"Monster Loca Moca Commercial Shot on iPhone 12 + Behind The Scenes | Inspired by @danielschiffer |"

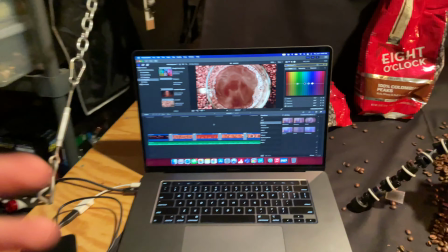[4:04]
So, now I want to run you guys through each and every scene that I recorded and kind of show you how it was all done.
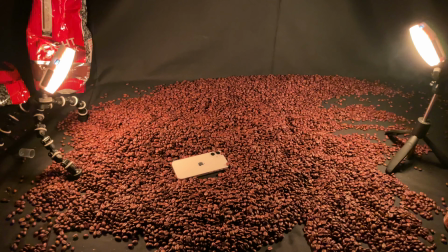[4:13]
Okay, now the first scene I filmed was the beans falling onto the camera.
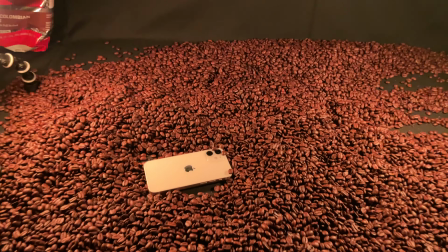[4:18]
Now for this I used my 12 mini, so right there.
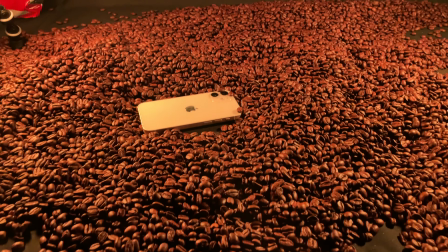[4:23]
I'm just going to set this down and show you guys exactly what I did.
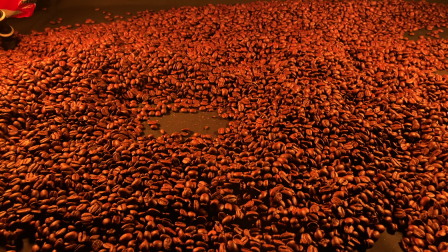[4:27]
So I had the lights just kind of illuminating this area here, and so from the camera, I went into slow motion.
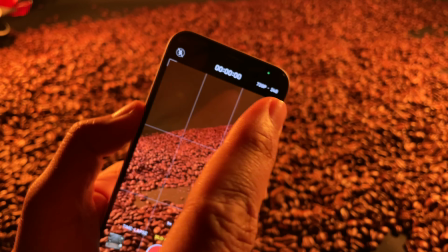[4:35]
I did it at 720p at 240 frames per second.
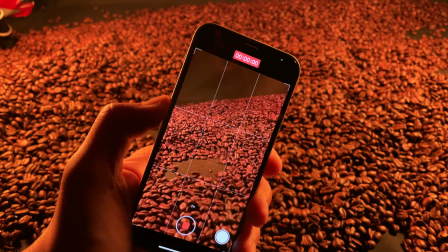[4:39]
And what I did was I simply just started the recording and I set this down on its back.
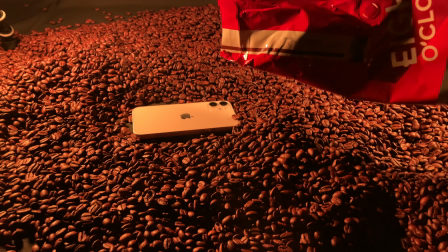[4:45]
And next, what I did was I filled up the bag and I just threw the beans onto here slowly.
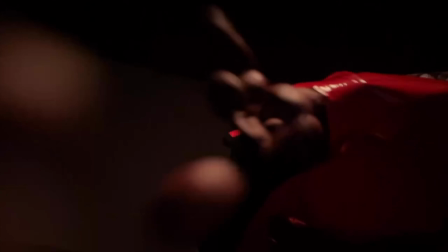[4:52]
So from the top. And once that recording was done, it actually created such an awesome effect.
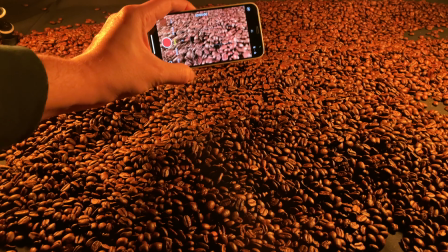[4:59]
Alright, now, so for the second clip, what I did was I just had the phone near the beans and I moved back,
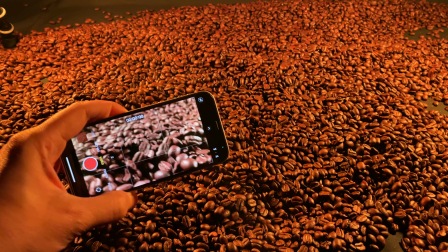[5:07]
and I had my brother and my wife, so part of it was done by my brother and part of it was done by my wife.
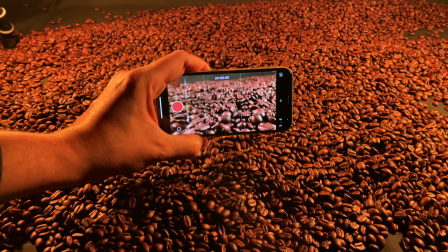[5:14]
And what they did was that as I was passing with my camera, they were just throwing beans from the top.
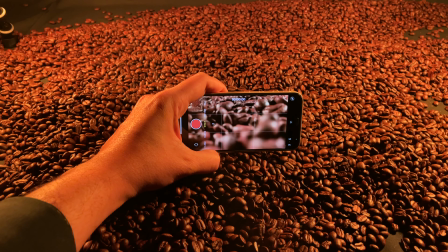[5:20]
So basically giving it an effect like this.
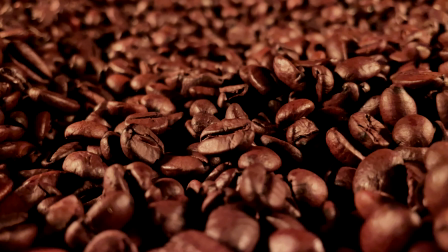[5:24]
So as I was moving back, they were tossing the beans, and I just recorded that.
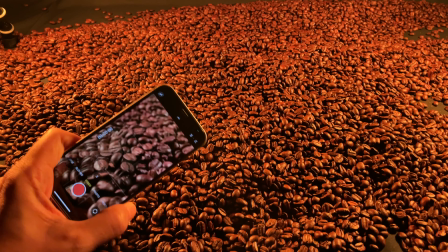[5:30]
Now for Daniel's video, what he did was he was using a probe lens on a DSLR.
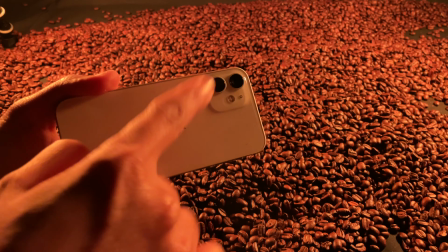[5:37]
So what I did was I had this part of the camera, like I mentioned in my other video,
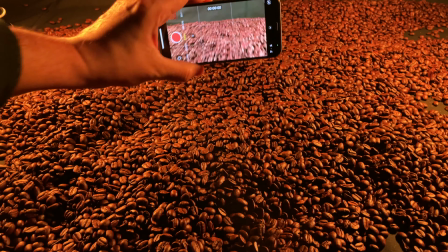[5:43]
I had this flipped downward so that way I could give the beans that large effect,
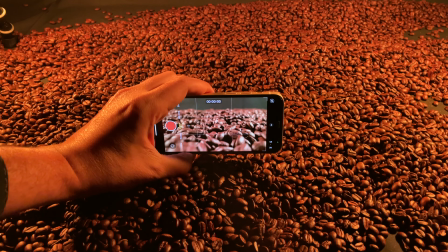[5:49]
and I just kind of panned back through that scene as they were tossing down the beans.
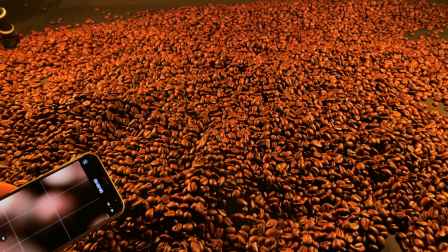[5:55]
So that came out to a really cool effect, and I was really happy with it.
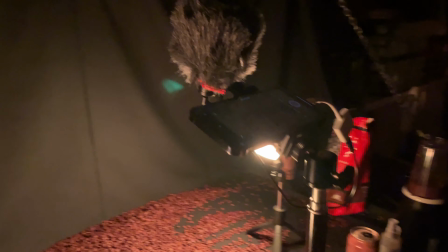[6:00]
Okay, so my next clip I shot on this tripod. So I had the phone right here looking down at the beans.
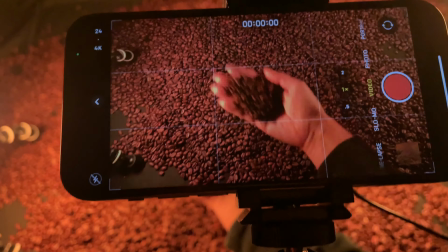[6:08]
And what I wanted to do was basically throw the beans at the camera so they could transition.
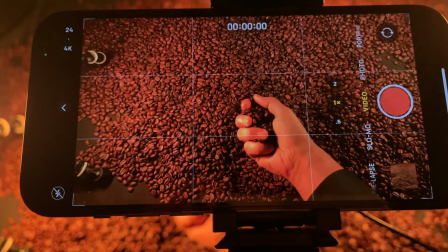[6:13]
Now, if you notice here, when I go to grab the beans and I try to bring them up, it goes dark.
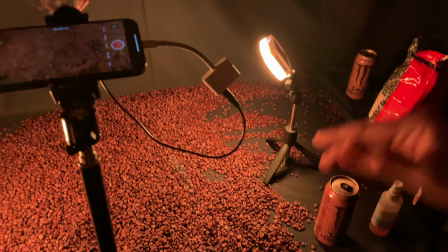[6:19]
So I had to set that light so it was a lot higher, so that way it was shining on my hand.
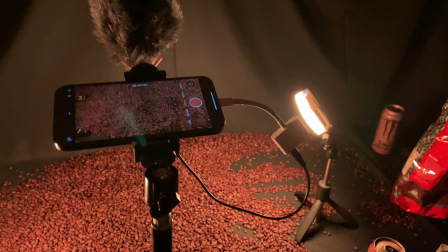[6:26]
So I'm gonna just adjust that light real quick and then show you guys again. Okay, so now in this scene,
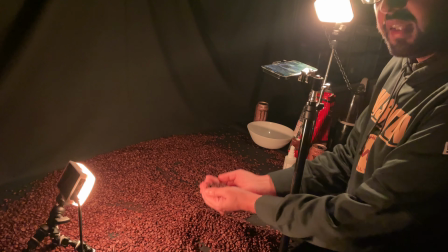[6:33]
I was actually wanting to throw the beans up towards the camera because I wanted these to
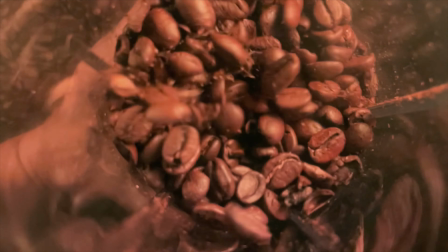[6:40]
transition over into that blender and grinder scene. So for this one, what was important is that I had to raise this light all the way up,
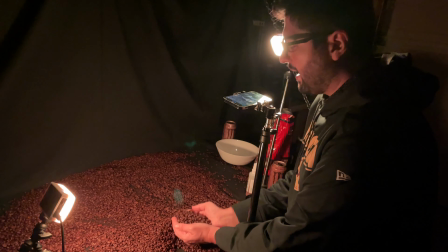[6:48]
simply because if I had it lower, then when I came up to bring the beans to the camera,
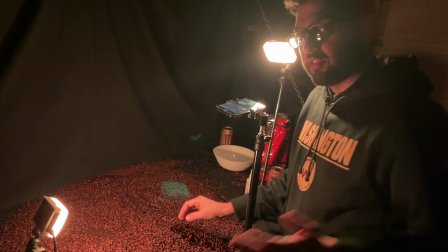[6:55]
they wouldn't have shown properly. So if you come over here, I'm gonna show you real quick.
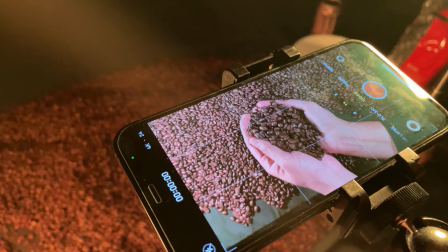[7:04]
So when I go to grab the beans and I go to bring them up and throw them towards the camera,
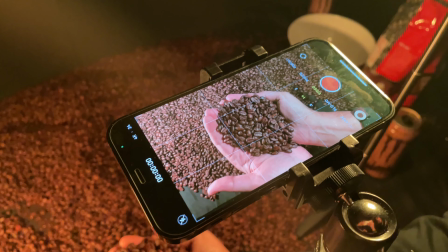[7:10]
because of that light, I'm actually able to see all of them.
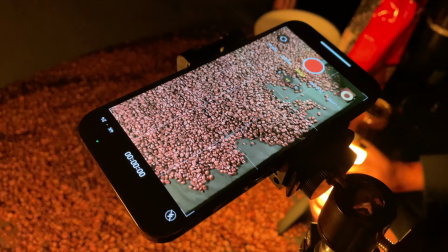[7:14]
But if I actually lower this light down, then you're gonna notice that it gets dark.
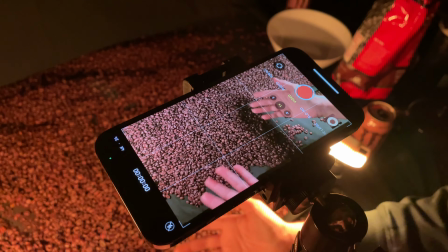[7:21]
So that's the only adjustment I had to make.
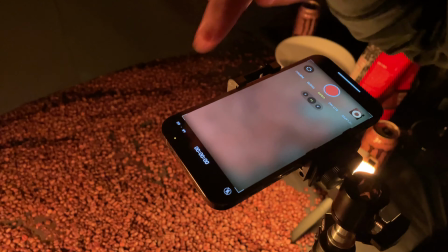[7:23]
And the other thing I had to do was record in 4K at 60 frames per second because I wanted to slow it down.
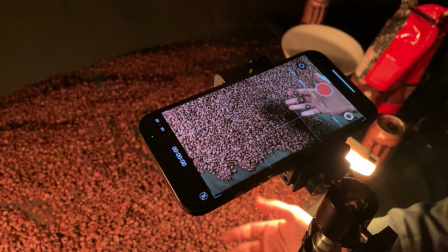[7:31]
So I recorded it at a higher frames per second rate, and then I went ahead and slowed it down in Final Cut.
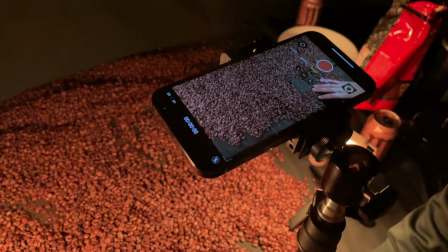[7:37]
So that's how I did that, tossing the beans towards the camera scene. Okay, so now I want to show you guys the actual blender shot.
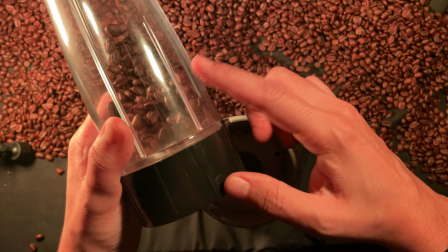[7:45]
So for this, I filled up the blender with the beans, obviously.
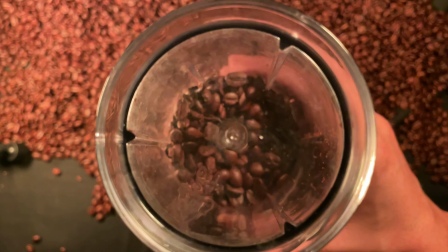[7:50]
Now the tricky thing is getting a nice view from the top.
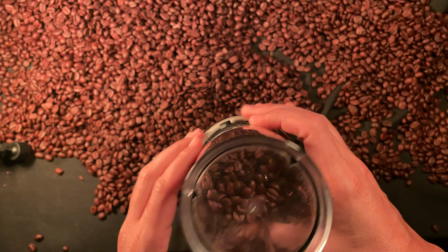[7:55]
So what I did was I set this in its place,
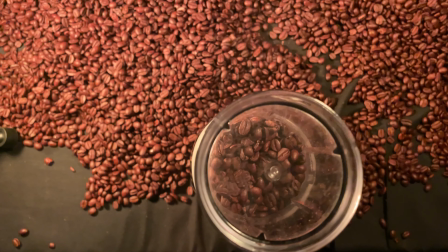[7:59]
and then from this tripod I went ahead and lowered the height and just moved around the phone
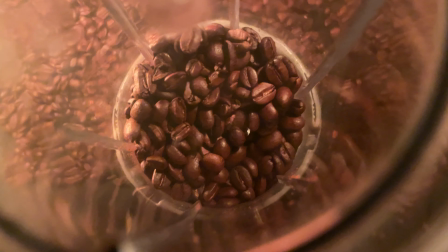[8:09]
until I reached a good spot that gave me a nice view.